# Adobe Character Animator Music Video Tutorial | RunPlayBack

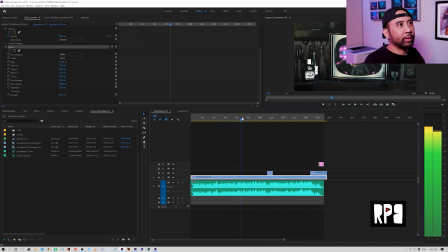(16:46)
It's not a look that everyone, you know, may be into but I think it was really appropriate especially since all these different backgrounds had different obviously different color color corrections applied to it so this was a way to
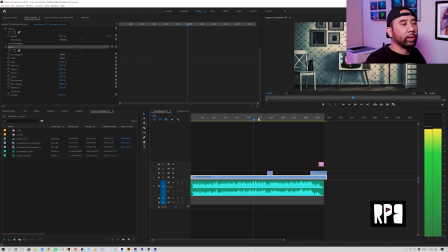(17:02)
neutralize everything and make everything look a little bit more uniform and then you can
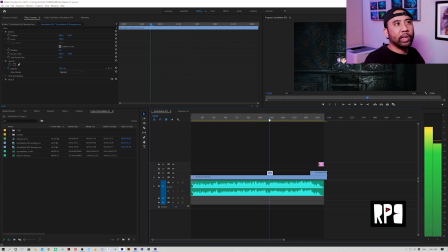(17:08)
see here I just kind of went in and and changed a little bit some like additions to my original comp so instead of comping the whole thing all over again I just picked the parts that I wanted and then just reinserted
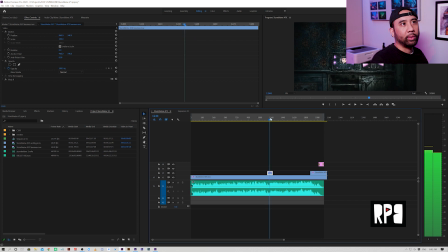(17:24)
them here so that's like something where I wanted the three different angles to play in all three different TVs and then the ending here I wanted the final shot to be the actual character within the scene I thought it was a nice way to bring everything back and actually
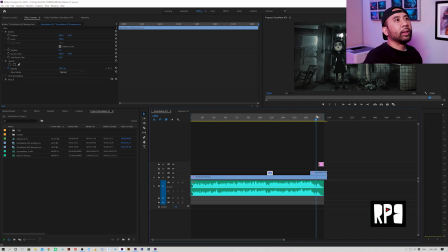(17:44)
bring the character within the space and I also thought it would be interesting for it to come back in this black and white background so did my best to color correct it and make the character and light it so that the character looks like
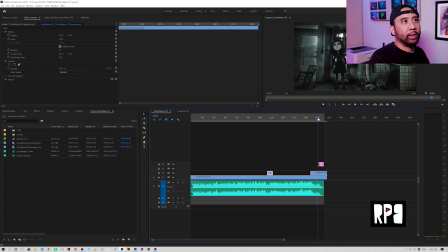(18:00)
they're really within this space like so a lot of like playing with the color correction and then I just added some credits at the end. And that's pretty much how I put this video together. Thank you guys for watching. Please hit that like button, please hit that subscribe button if you found this video helpful. I will include a link to the full video once the second part launches so you can watch the whole thing. As always, if you want more of this weird diverse content that I put out, hit me on the blog at runplayback.com. Peace!